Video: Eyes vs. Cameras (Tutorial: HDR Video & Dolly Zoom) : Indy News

In some ways, the camera is inferior to the human eye, but it also has a lot of inhuman capabilities like time-lapse and slow motion.
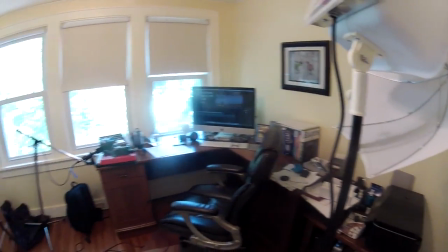255s
Even lens choice helps us manipulate the image. A fisheye lens makes a space look bigger than it is, and you'll see this a lot during the Olympics,
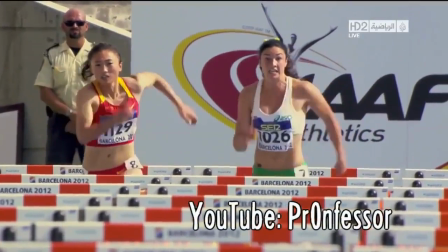264s
a faraway camera zoomed way in crushes space, making it look like athletes and objects are really close together.
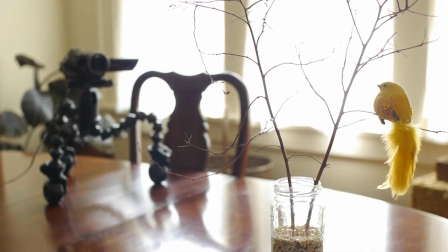271s
There's a cool effect that uses this change in perspective, called the dolly zoom.
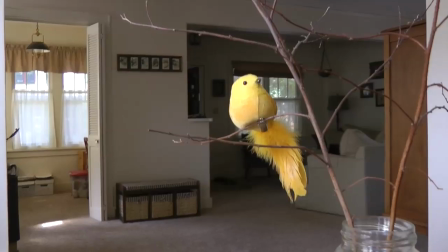276s
Simply move the camera backward while zooming in to keep the subject the same size in the frame.
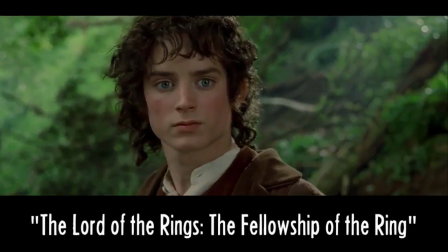282s
It's disorienting, just like in this shot from the Lord of the Rings.
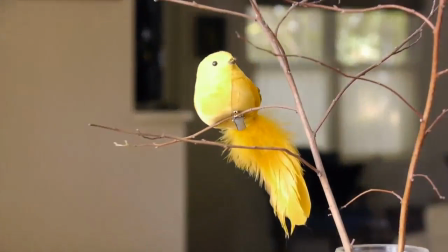286s
On a DSLR, it's difficult without an electronic zoom, but even a prime lens and some digital zoom in post can accomplish this effect. Finally today, I love movie trailers, but so often they're completely formulaic,
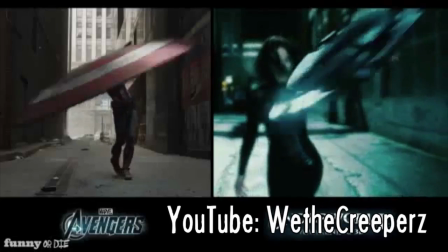300s
and as this YouTube user points out, 3D movies are even worse. That hilarious video starts off our playlist today, followed by Dave Knopp's tips for keeping track of your gear, and the episode of Offbook that features more things cameras can do that the human eye can't. Thanks for watching, and I'll see you again live this Wednesday at 2 p.m. Eastern Time, right here at youtube.com slash IndieMogul. See ya.